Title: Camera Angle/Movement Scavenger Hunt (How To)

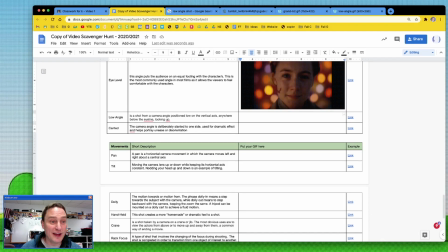49:56 And in fact, most times it's going to be better if it's not.
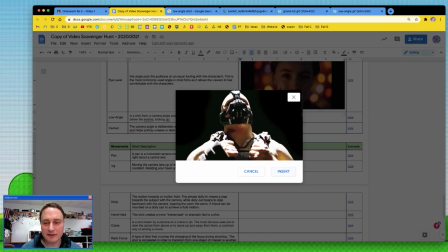49:59 It's subtle, and you're subtly showing with the camera, not by saying Bane is a bad guy.
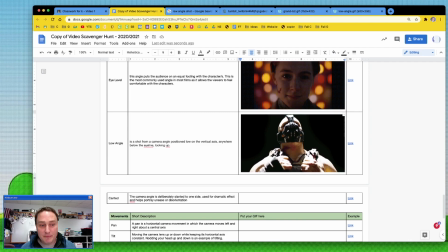50:07 You're showing it low, going up, and he looks bad.
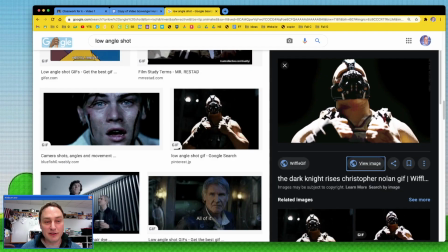50:12 And the same is true with all the things we've gone through so far, but especially this one.
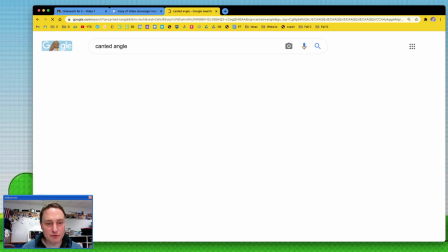50:22 I once watched
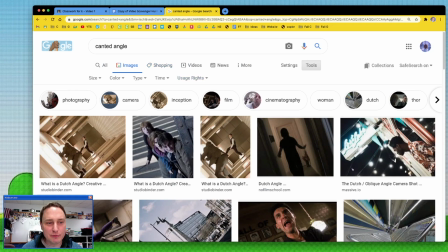50:28 that Grinch movie, not the cartoon one, but the, my gosh.
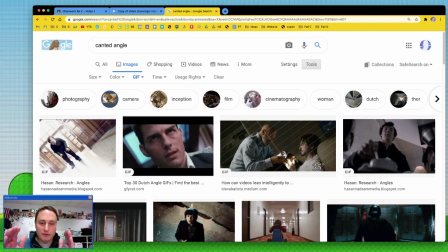50:33 And Ron Howard's a very good director, but everything was, it's unsettling to say the least.
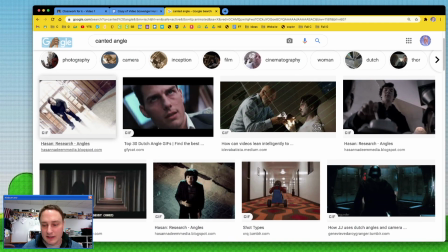50:43 Okay, let me.
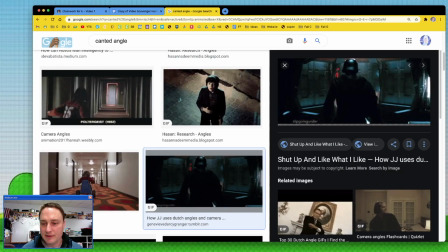Guess it's not gonna load.
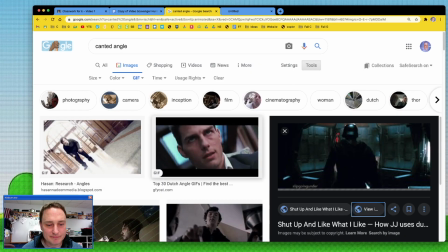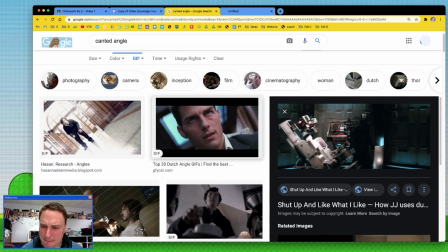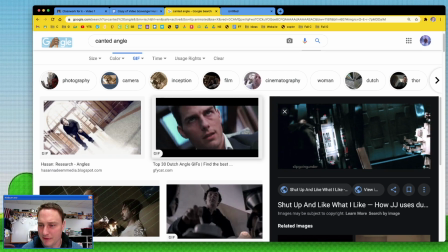51:05 Yep, there you go. It went.
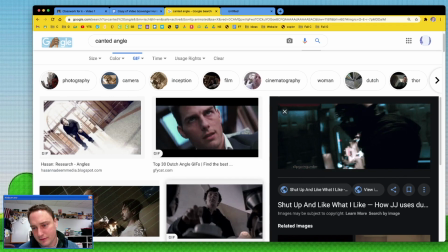51:11 So right here. Nope, right there. Everything's a little off.
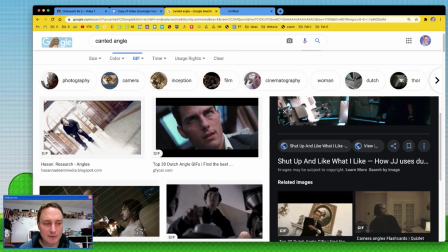51:18 Again, it's being hidden in the movement, but you know, that's what it's going to.
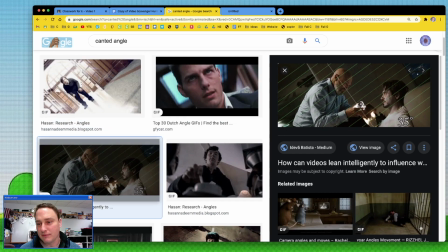51:27 That kind of off. And this one, you can see it really well, of course, with the grid on the screen. Obadiah Stane is talking to Tony Stark. And obviously something's really off.
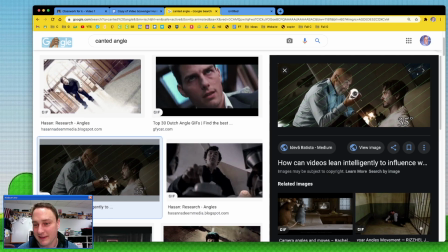51:45 Been a while since I saw this movie, but I can still tell just because of the visual.
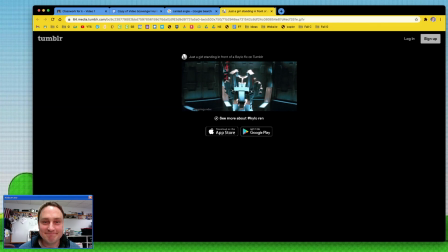51:54 Let's go with Star Wars, because, well, Star Wars. I wonder if this will work.
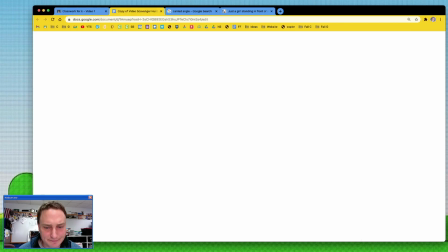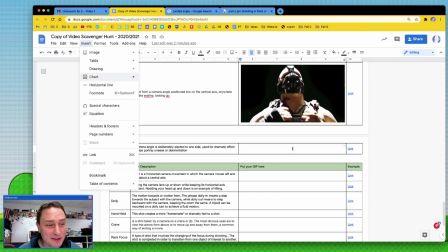52:10 Insert, and I wonder if it will work because it's got like the Tumblr stuff on the bottom and top. Might not be an image per se, or directly to the image.
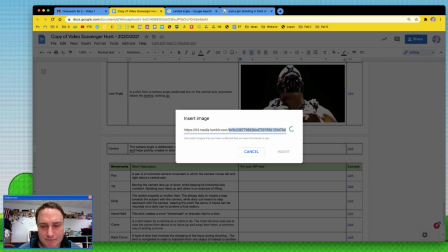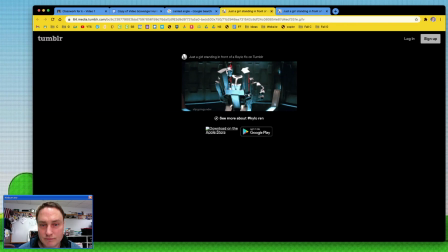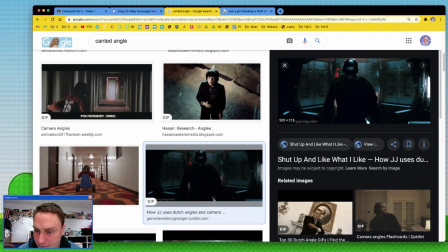52:33 So right click, open image in new tab.
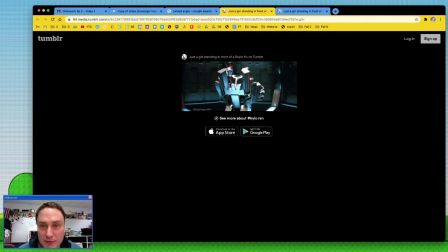52:40 Open image in new tab.
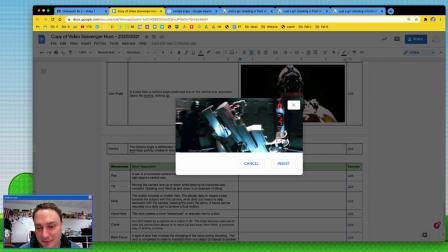52:48 Alright, it does work. Just a long, hesitating thing.
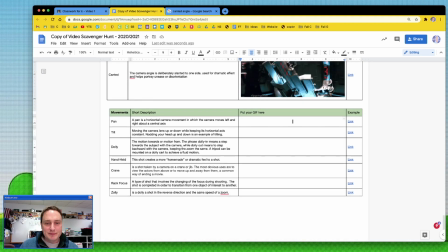52:57 Alright, and we're finally on to the last section. Pan. Pan.
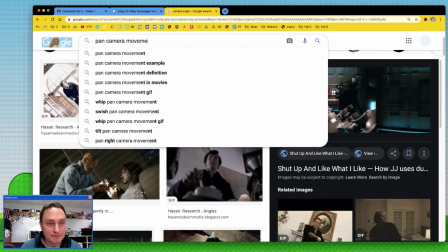53:05 Camera movement. Pan left, pan right.
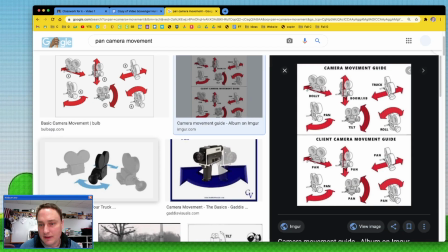53:10 Look at this handy guide. Dolly, boom, jib, tilt, roll, truck.
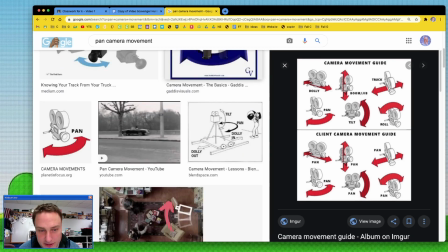53:18 They're all here.
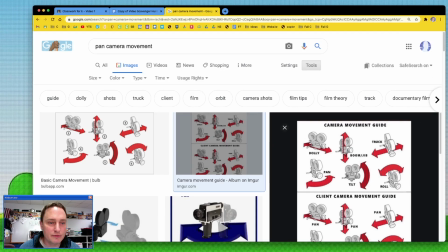53:22 Tools. Type, GIF.
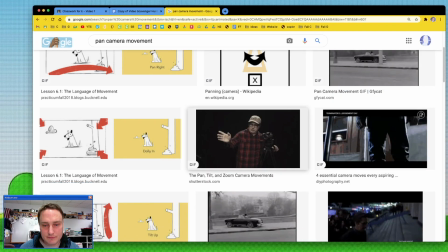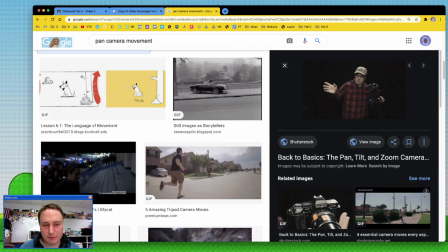53:34 It's supposed to be a GIF, yes.
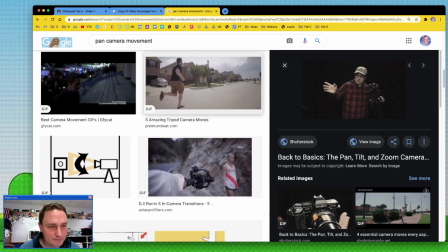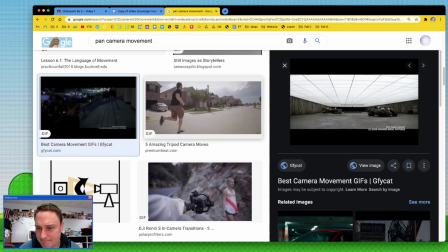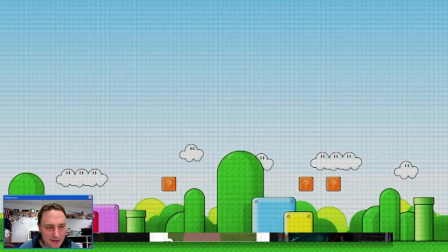53:48 So that's like a bunch.